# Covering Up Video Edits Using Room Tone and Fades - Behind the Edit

A little tip about using room tone and crossfades to cover up an edit, to make it seamless. Welcome to the very first Behind the Edit. Short videos picked out of edits that I'm currently working on. Tips, tricks, techniques, different things I do in my video in audio editing. This series was inspired by the video that I'm currently working on. A little extra attention to detail can separate your edit from being an average edit in something that is really good. In this case it's a seamless edit so that people don't notice that there's an actual cut there. There are certain things you can do. So let's take a look at what I did in this edit to help with your editing.
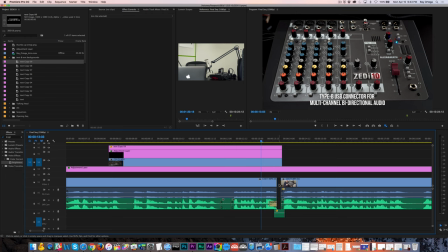[0:43]
So you can see here I have a gap, a break in the footage and the audio. I needed more space between these two sentences and it's covered up by b-roll right here so you don't see this gap.
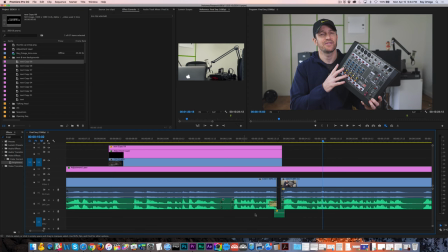[0:56]
And you can see here I have a couple different things going on. Let's see this piece is here. let's mute this and then I'll explain it. And then let's take away this fade and take a listen and see if you notice anything.
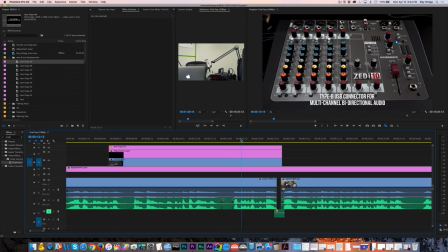[1:10] Mixer that I've actually tried and I asked B&H.
One more time.
Mixer that I've actually tried and I asked B&H.
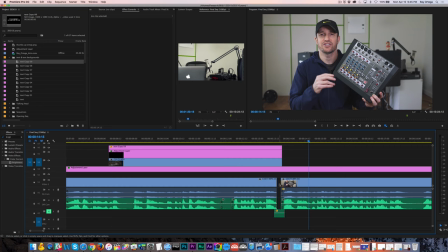[1:17]
So if you can hear that, you probably need headphones. There's a noticeable gap in the audio we're missing. It's just a dead spot and it creates a gap in the playback. And so the first thing I've done is this piece here, you can see, all that is,
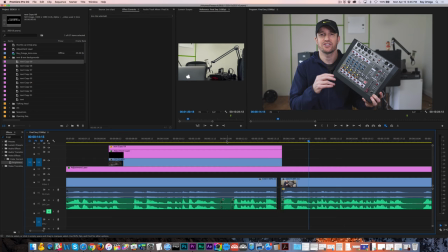[1:33]
is I went back to grab some room tone, a part of the audio where I'm not talking,
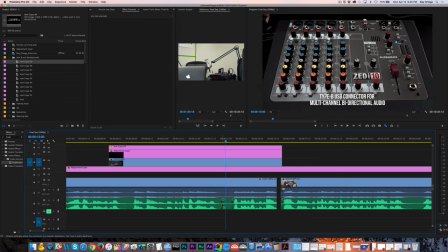[1:39]
yet there is room tone. This is room tone. You can see a little bit of stuff going on down here. And so what I did is I duplicated it, and I brought it over here to this gap on another track. And then I brought up the audio a little bit, a few dBs, and let's listen now.
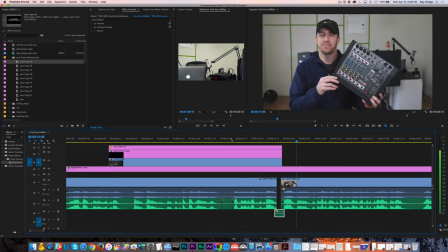[1:58] Mixer that I've actually tried, and I asked B&H.
Not as noticeable. You shouldn't really get that sensation of losing the audio. Let's do it again with that disengage so you can hear it without it.
I've actually tried, and I asked B&H.
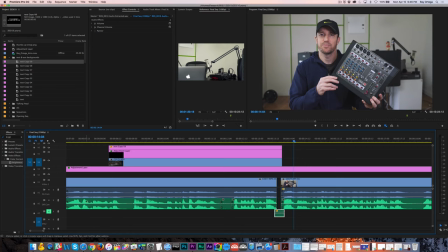[2:14] Actually tried, and I asked B&H. Actually tried, And with it engaged, I've actually tried and asked being.
So there you go. Just a little room tone. Your ears expect not to lose the audio completely.
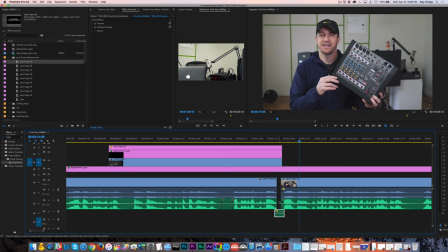[2:27]
So even if you don't notice it, subconsciously you do when it's gone. So I put that in there to fill that gap. That's why recording room tone is fantastic. But oftentimes I can go and just grab it out of a piece of audio where I'm not talking. Now, the other thing you saw was this sort of fade on the end of this clip.
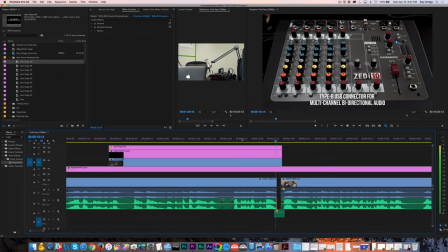[2:47]
And if we listen to it without the fade, you can hear my breath sort of go out,
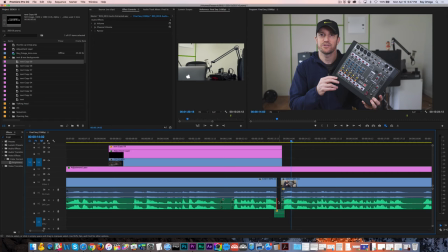[2:54]
and then it comes back here, and it adds to that sensation of something's just not quite right. So I'm just going to Command-T for my default transition here, which is constant power, in this case a fade.
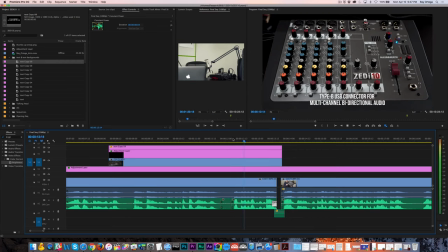[3:07]
And I'm just going to add this in and listen to it now. mixer that I've actually tried and I asked being so the breath right there has a really subtle
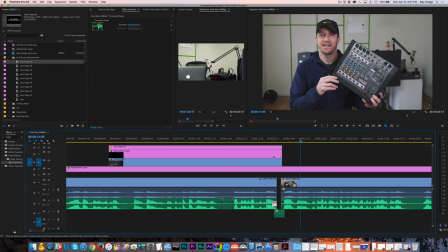[3:15]
drop-off that's imperceptible when we put that fade on there but when we don't have it there's just something not quite right so those elements together make the edit much better and seamless all right if you like this new series make sure to give a like that'd be cool this is the necessary evil like subscribe but seriously subscribe if you want more of this if you want to notified hit that little bell so that you don't miss new videos and of course if you do none of that ask questions that you have in the comments I'll see you next time